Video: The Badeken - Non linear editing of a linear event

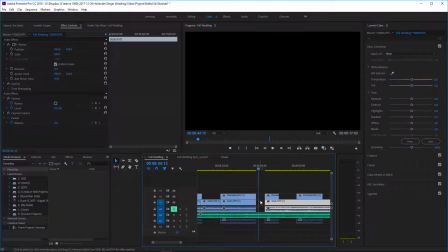24:56 you know what, we're going to do it differently. We're not going to use the secondary camera at all because this is two different frames.
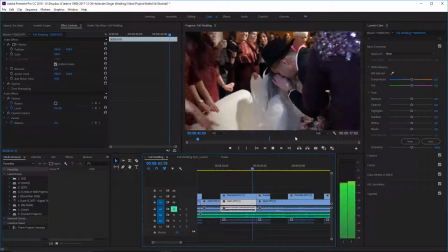25:01 It's a type, it's a wide and a tight of similar events.
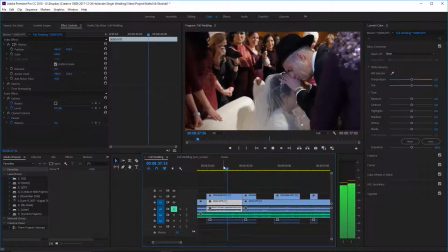25:09 And again, this clip is really a little bit too shaky, but the clip is too important to skip.
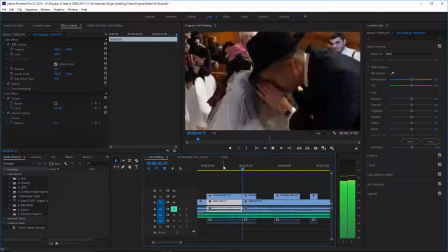25:16 So it's just gotta go as is.
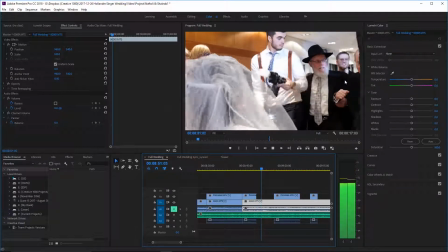25:24 So over here, you see the father step away, and you see the grandfather walk up.
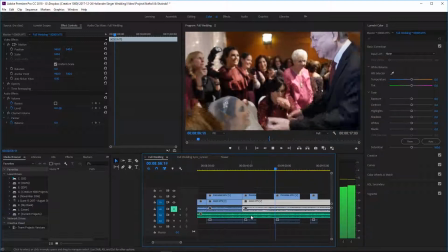25:32 So we're gonna keep that in there.
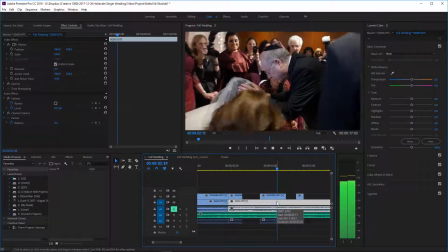25:37 Over there is a place where using the second camera actually adds to the story and helps us tell the story.
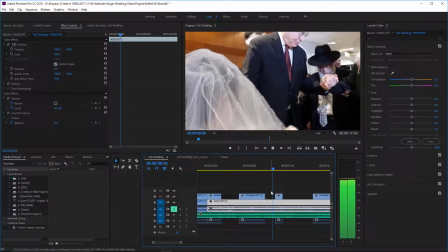25:42 And that may happen here too. We're gonna see him step away, and he's gonna help the other grandfather up, which again is, we could cut that a drop shorter, so he steps away, and you see him helping the other grandfather up.
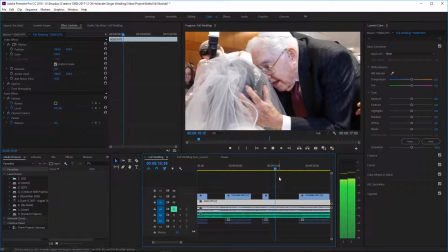26:02 That's very important. And then you see him lean in. What's here? Okay, so we don't need this entire thing, so.
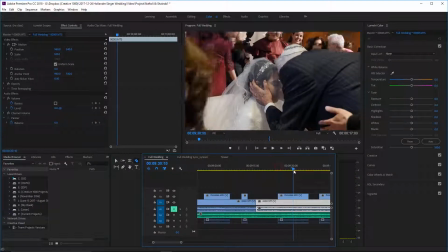26:16 Right, so we're gonna cut that there, and we're gonna go to, I like this kind of moving shot. So again, let's,
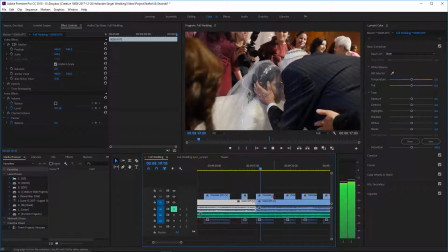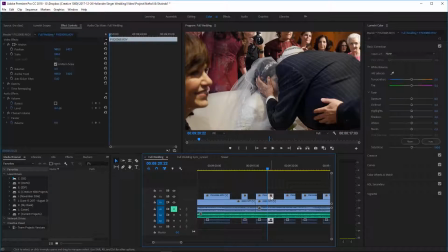26:41 and we could cut that there because you don't really see any faces. No one's gonna want to watch this exact thing for too long.
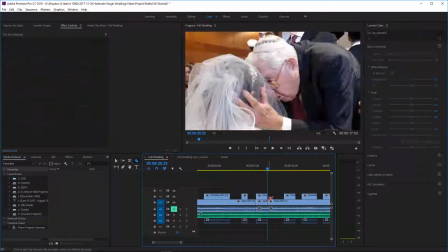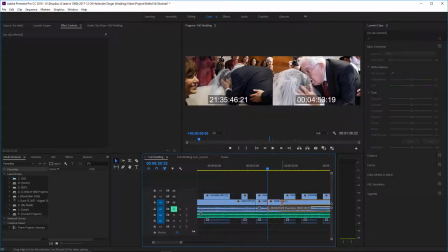26:55 But I do want to make sure that I get that kiss. So.
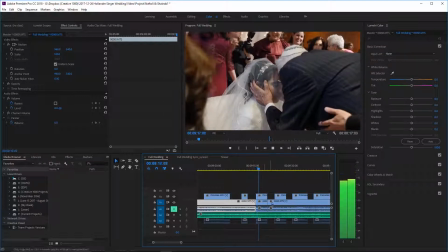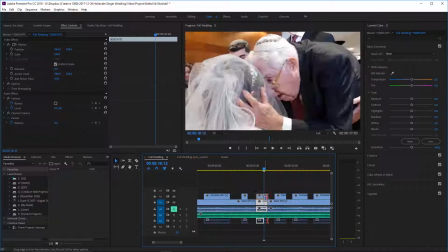27:05 I could even go even shorter.
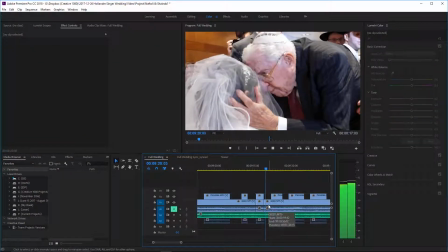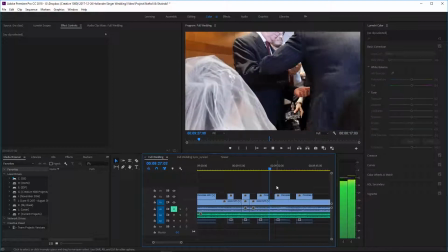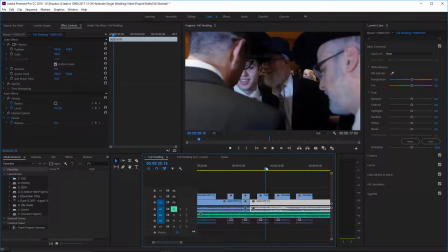27:21 Okay, I don't need the shot of the grandfather walking away anymore. We see the groom.
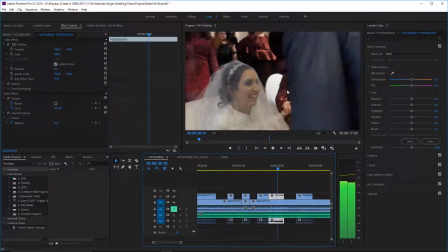27:29 Right, we see the bride and her mother. That was a beautiful shot.
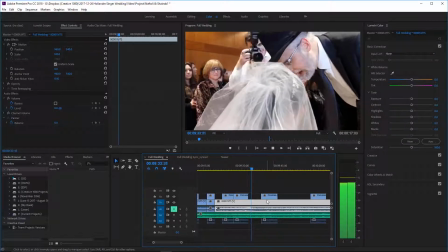27:38 Oh, so this is the rabbi blessing her, so that's kind of important. We actually couldn't see that on the main camera.
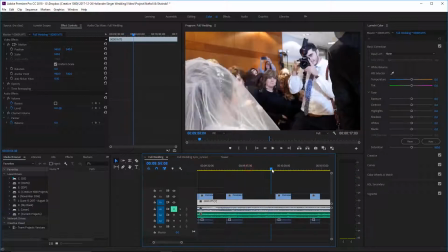27:47 And we have the shot of the groom walking away. And we don't need the shot of the rabbi blessing her for so long.
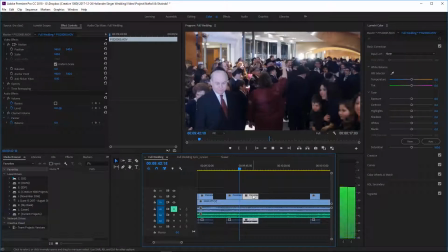27:54 You can see the groom dancing away. And then we can go back to the closing shots of her.
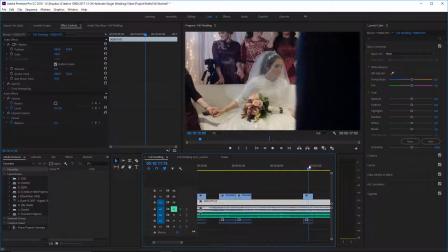28:05 And
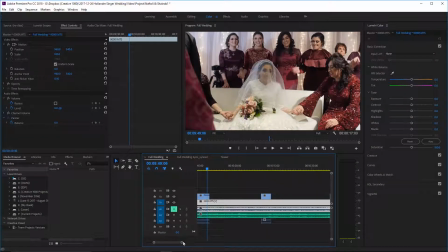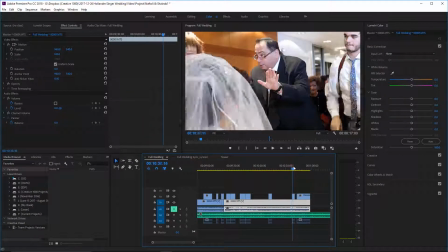28:14 okay, those are similar shots.
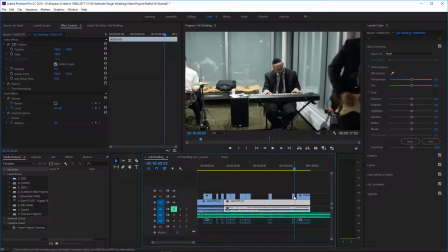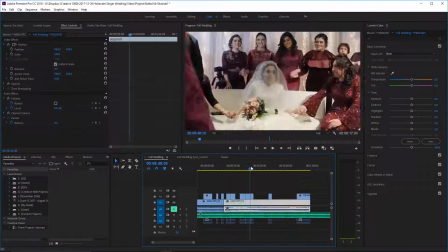28:22 So,
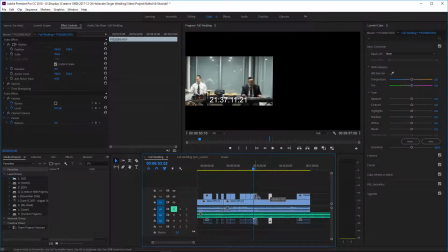28:27 we'll put another band shot. That's just a great B-roll.
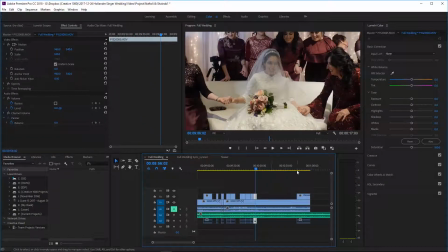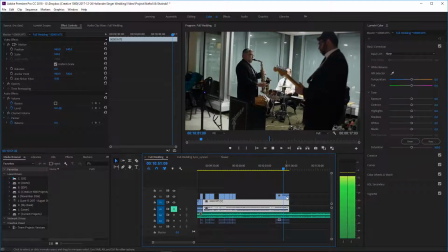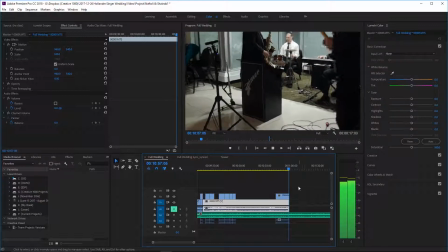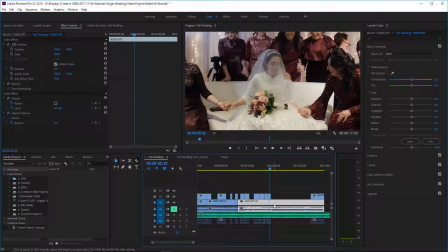28:48 Okay, and I'd like to end with this shot of the bride. So we're going to cut out everything else, and this shot of the band,
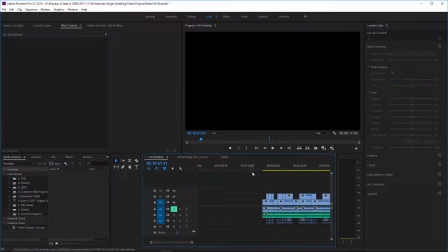29:00 this sort of panning, moving out shot, should make a great way to start this off.